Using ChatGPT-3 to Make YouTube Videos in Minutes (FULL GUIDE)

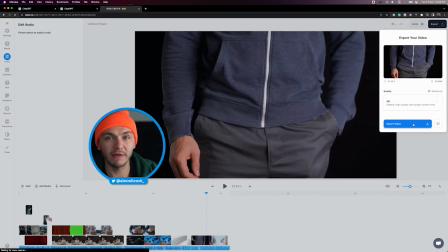So I just click on export, and I wanna choose the highest quality possible, so I'm just gonna choose HD, and then click on export.
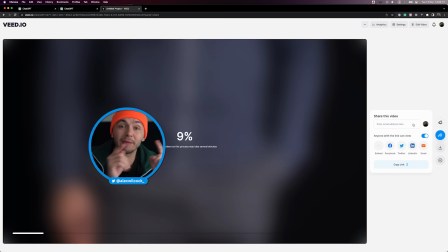And then V takes only between a few seconds to a few minutes, depending on the length of the video to render it. Once it's rendered, I'm gonna bring it back into the editor, and then you're gonna understand why I have done this. Chicken break.
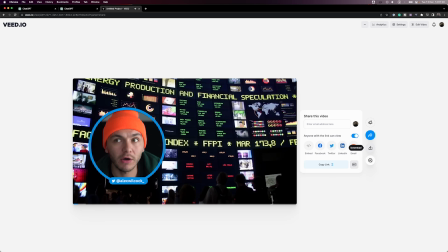Okay, so now it's finished. As you can see, we've got the video right here.
In the early 2000s, the global.
But I'm just gonna click on download, download as MP4.
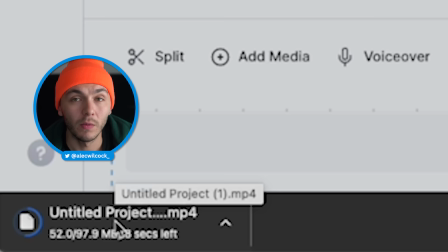Then I'm going to go back to Veed, create another project, wait until this is finished downloading.
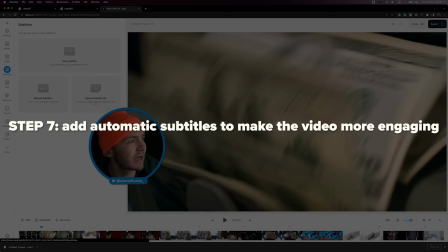And once it's finished, just drag it into Veed. So now I've got all of the video on one timeline. The reason I've done this is because I'm now gonna click on subtitles, automatic subtitle, create subtitles based on the language that I'm
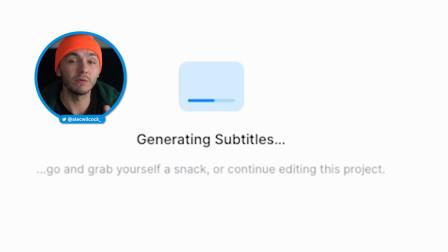Veed, the text-to-speech is talking in, then it's gonna generate subtitles automatically with the correct timestamps based on the video's audio.
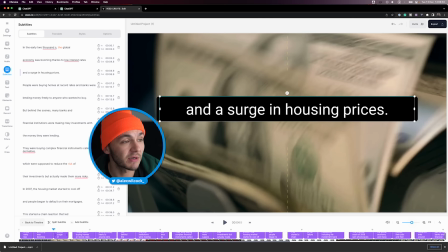And as you can see, now I've got subtitles in the timeline and on the video. And now I'm gonna do a little bit of customizing.
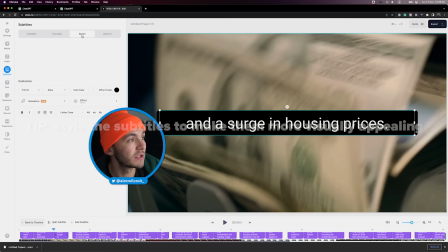So first I'm gonna place them in the middle. I'm also gonna go to style and change the text.
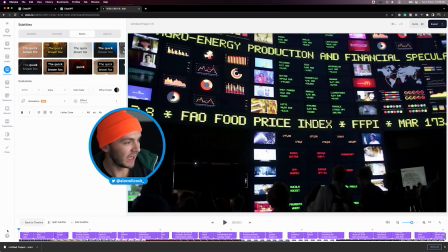I like this one, so it's plain and simple. I like making it a little bit smaller though, so it's not as in your face.
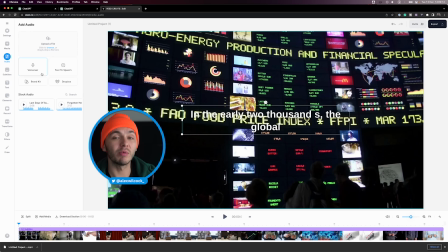And now if I play this from the beginning, the next thing you wanna do is go to audio, and then here you wanna search for stock audio.
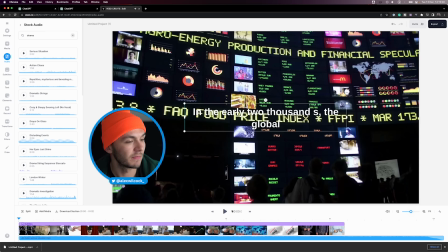And again, they've got a built-in library of all the audio you want, so you just wanna search around and find the audio you need. Okay, I think this one could work.
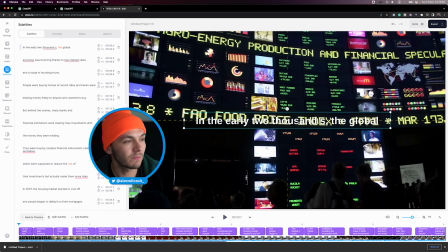Let's play it.
In the early 2000s.
Okay, I like my subtitles to be on one line, so I might drag this out just a little bit, like that.
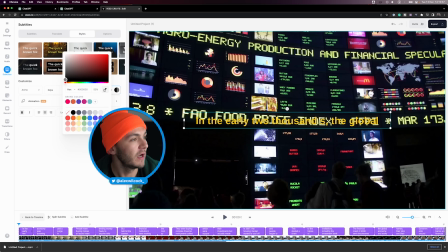Now we can't necessarily read them super well, so I might go to the style, change the color, yellow, make it a little bit of a darker yellow, then effect color.
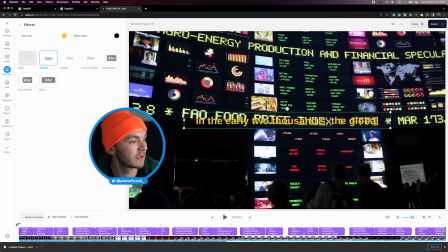We've got some drop shadow on, just the effect color I need to make it, clearer and dark, like this.
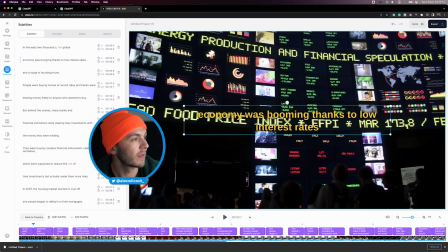In the early 2000s, the global economy was booming.
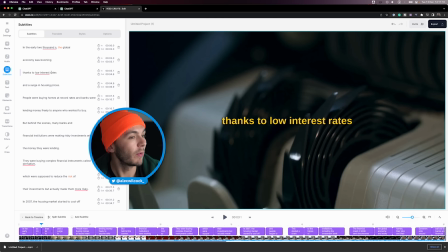Okay, now this subtitle, on two lines, thanks to low interest rates.
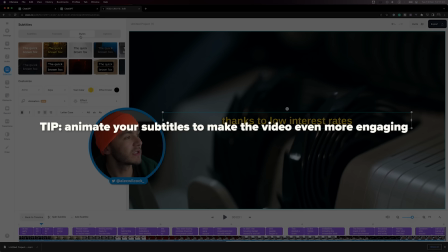So I can actually cut this in two. What I can do to make it even more dynamic, I'm just gonna make this really wide.
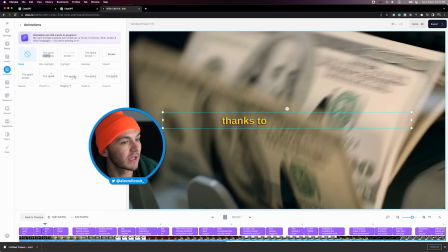To make it even more dynamic is I can go into styles, and under animation, I can actually animate it, right?
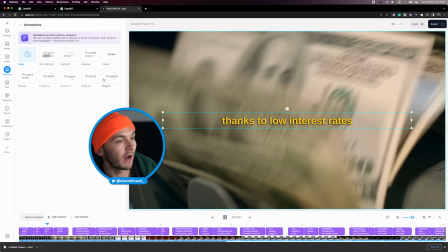So it comes in like this. It's kind of up to you as to what you would like. I like the look of this scaling one.
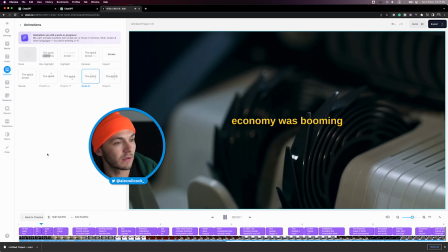So if we take a look.
In the early 2000s, the global economy was booming thanks to low interest rates and a surge in housing prices.
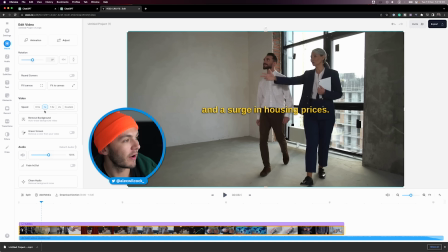And then that is pretty much it. What we might want to do is just turn up the audio
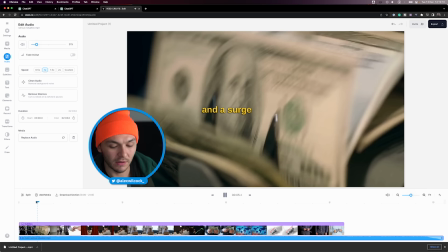on this track and then maybe turn down the music just a little bit so it's not too much in your face.
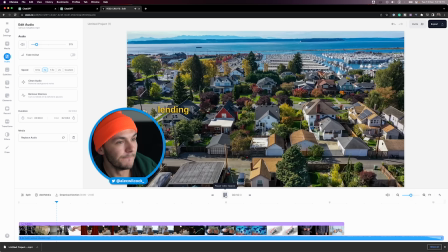And a surge in housing prices. People were buying homes at record rates, and banks were lending money freely to anyone who wanted to buy.
And that is how I use ChatGPT to make Cash Cow YouTube videos. And you can ask ChatGPT for any kind of story and any information, compile it into a script, text-to-speech it in Vid, add stock footage, music, subtitles, all automatically pretty much.
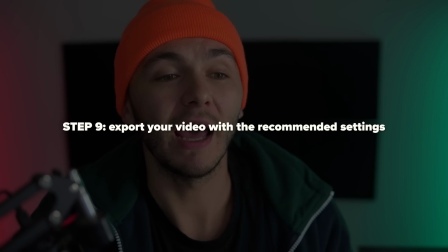Hit export, burn the subtitles in, make sure that's toggled, export video, and there you have it. A YouTube video made with AI. Artificial intelligence is helping us make crazy content these days. So go and try this stuff out. Links to everything I mentioned in the description below. Also links to the final end result, gonna be one there too. And any questions, let me know in the comment section down below. And I wanna know, what have you been creating with ChatGPT? Peace.